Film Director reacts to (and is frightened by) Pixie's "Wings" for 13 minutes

Hey gang, welcome back to Film Director Reacts, and today by request, see I actually do read the comments, is a group called Pixie. I'm not sure what company they're from, and their song is called Wings. I know I'm a little late on this, but hey.
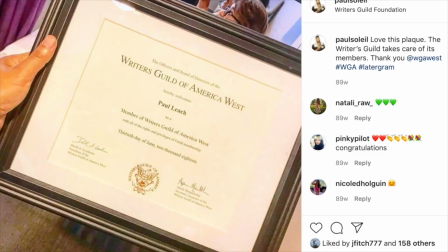[0:13]
My name's Paul Leach, and I'm a writer-director in Los Angeles.
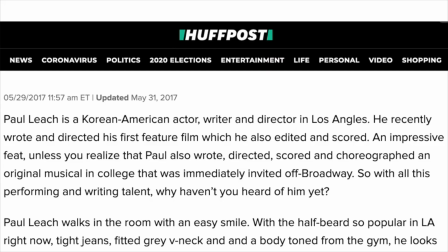[0:16]
I've been interviewed by such publications as the Huffington Post and the New York Council on Cultural Affairs.
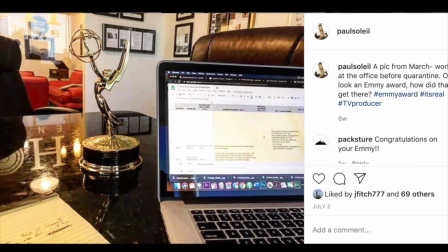[0:22]
I've worked with Emmy winners and Oscar winners, and the feature film that I directed went to Cannes.
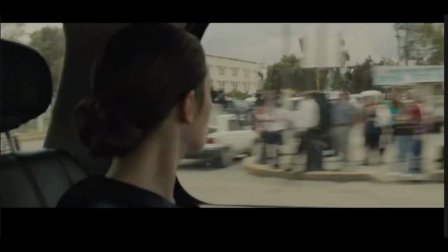[0:28]
In this series, we break down footage from the point of view of a film director, and we will stop often to look at shots.
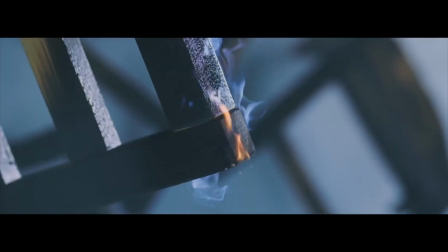[0:35]
If you have not seen this video or this footage before, please go watch the whole thing all the way through, because again, we stop all the time and then come back here and break down the footage together with us. So gang, again, if you have not watched this video all the way through, please go watch it all the way through first and then come back here and break it down with us, because we'll be stopping a lot to check this video out. So for Pixie and Wings, action.
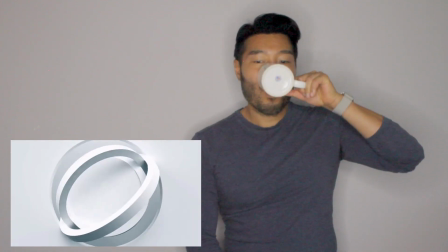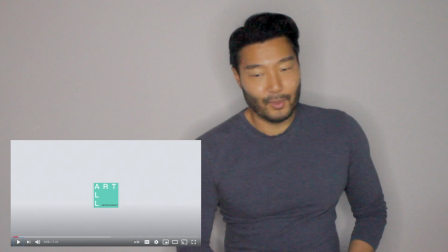[1:07]
Okay, that's the company, Art All, or is it All Art? Art All? All Art?
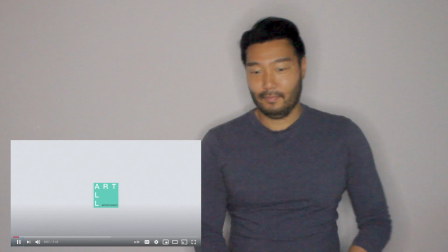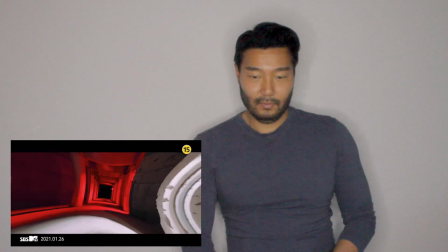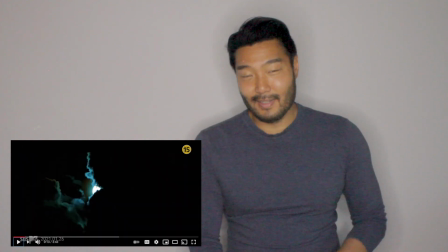[1:23]
Okay, this is not what I was expecting.
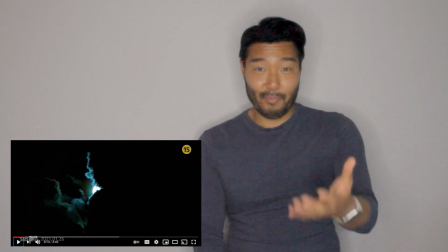[1:25]
With a name like Pixie, I was expecting kind of cute, like you think Pixie, like Pixie sticks, or like these cute little sprites.
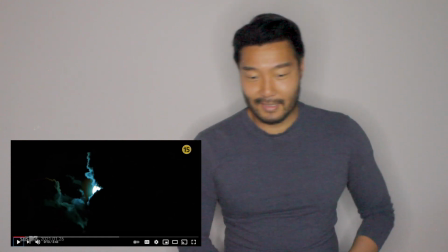[1:32]
This feels a lot darker than that.
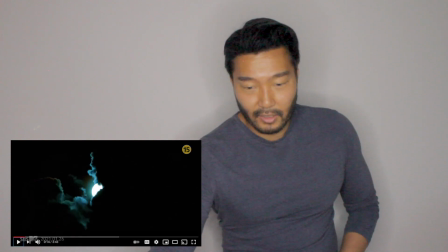[1:40]
So this is a really good shot right here.
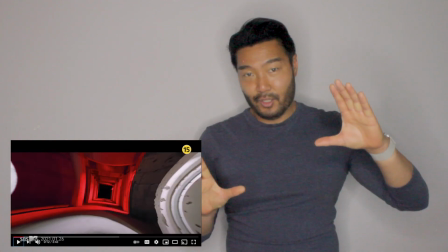[1:45]
Not only is it Dutch angle where things are tilting, show things out of whack, but they're also using a distorted lens,
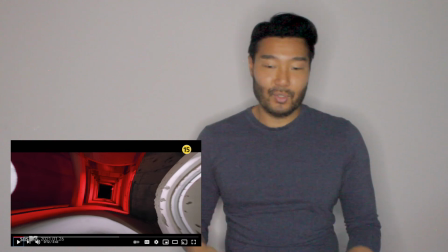[1:53]
so everything is concave, which shows distortion, when obviously it makes you think things are out of whack,
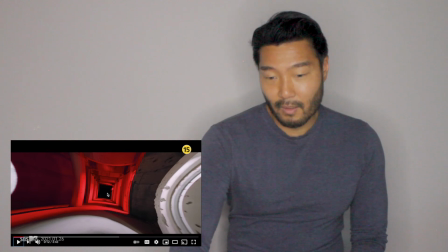[1:58]
which is exactly what they want. Good use of foreground, middle ground, and background here with these colors.
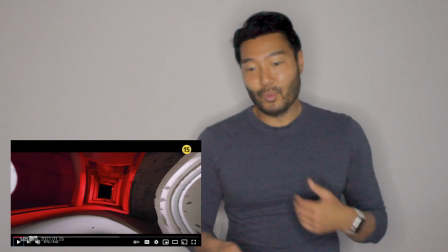[2:03]
It really highlights the depth in this. If it was all one color, you wouldn't get the depth quite as much.
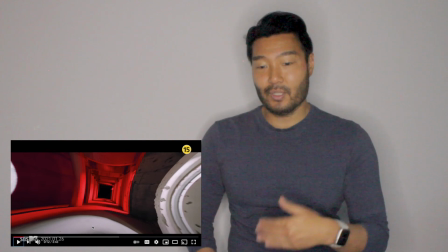[2:09]
So using the different colors shows you a lot more depth. Good job.
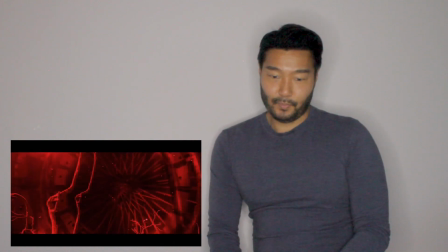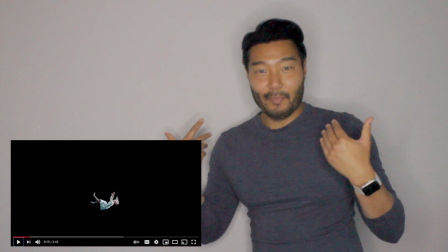[2:20]
I feel like Bloody Mary is going to show up behind me like she's doing a seance or something. Should I be afraid?
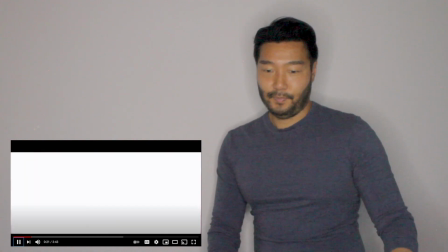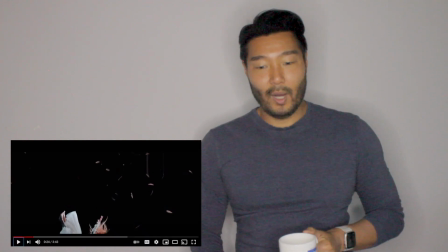[2:30]
These shots here, that's not done underwater. I'm assuming that's on a trampoline, or she's on a rope and she just fell off something.
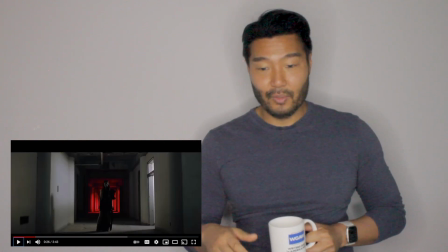[2:41]
By the way, good job with the close-ups. Big in close-ups. Good job with this.
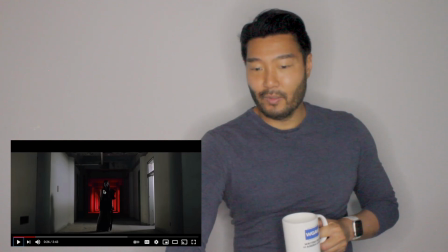[2:47]
With a red in the background, so the silhouette in the foreground, good.
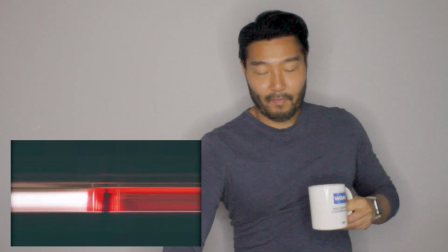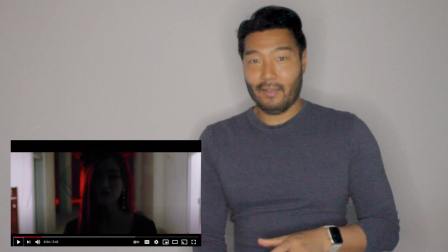[2:58]
They're doing a lot of strobes right off the bat, which is creating a lot of energy right off the bat. Hopefully they have some place to go with this. I'm assuming that the energy is going to come from the chorus is going to start dancing, or it's going to be some really hard dance.
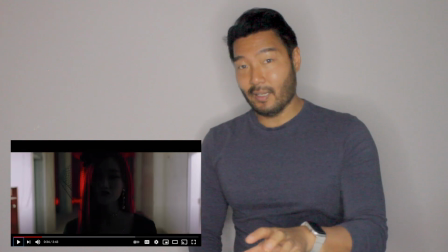[3:13]
Because right now they're just standing, so just standing and not dancing, they're creating the energy by the strobing lights.
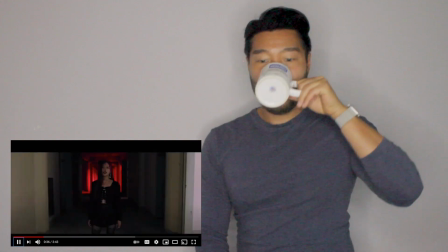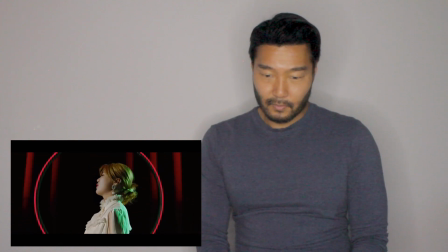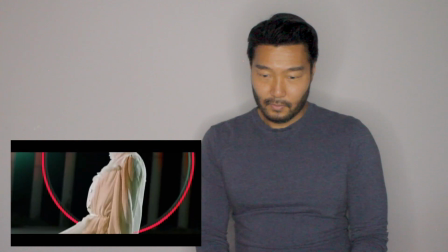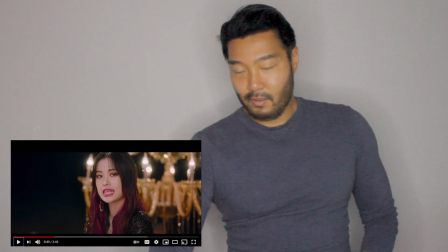[3:33]
When she sang that, she really seemed like she was in pain. I mean, there was a lot of expression in that voice.
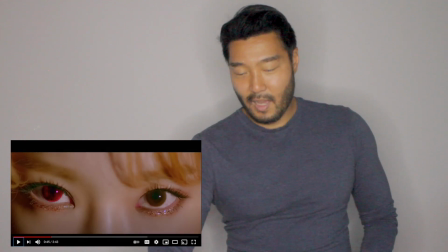[3:42]
Odd eye.
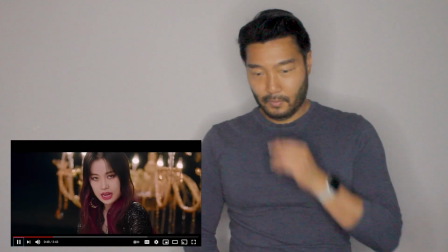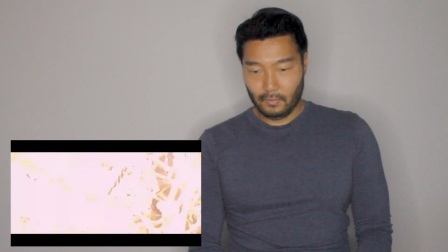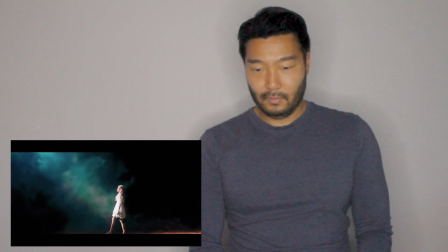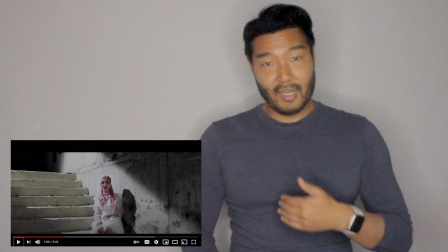[4:00]
One, I really like the change in music here. Nice switch up. Two is they switched their filming.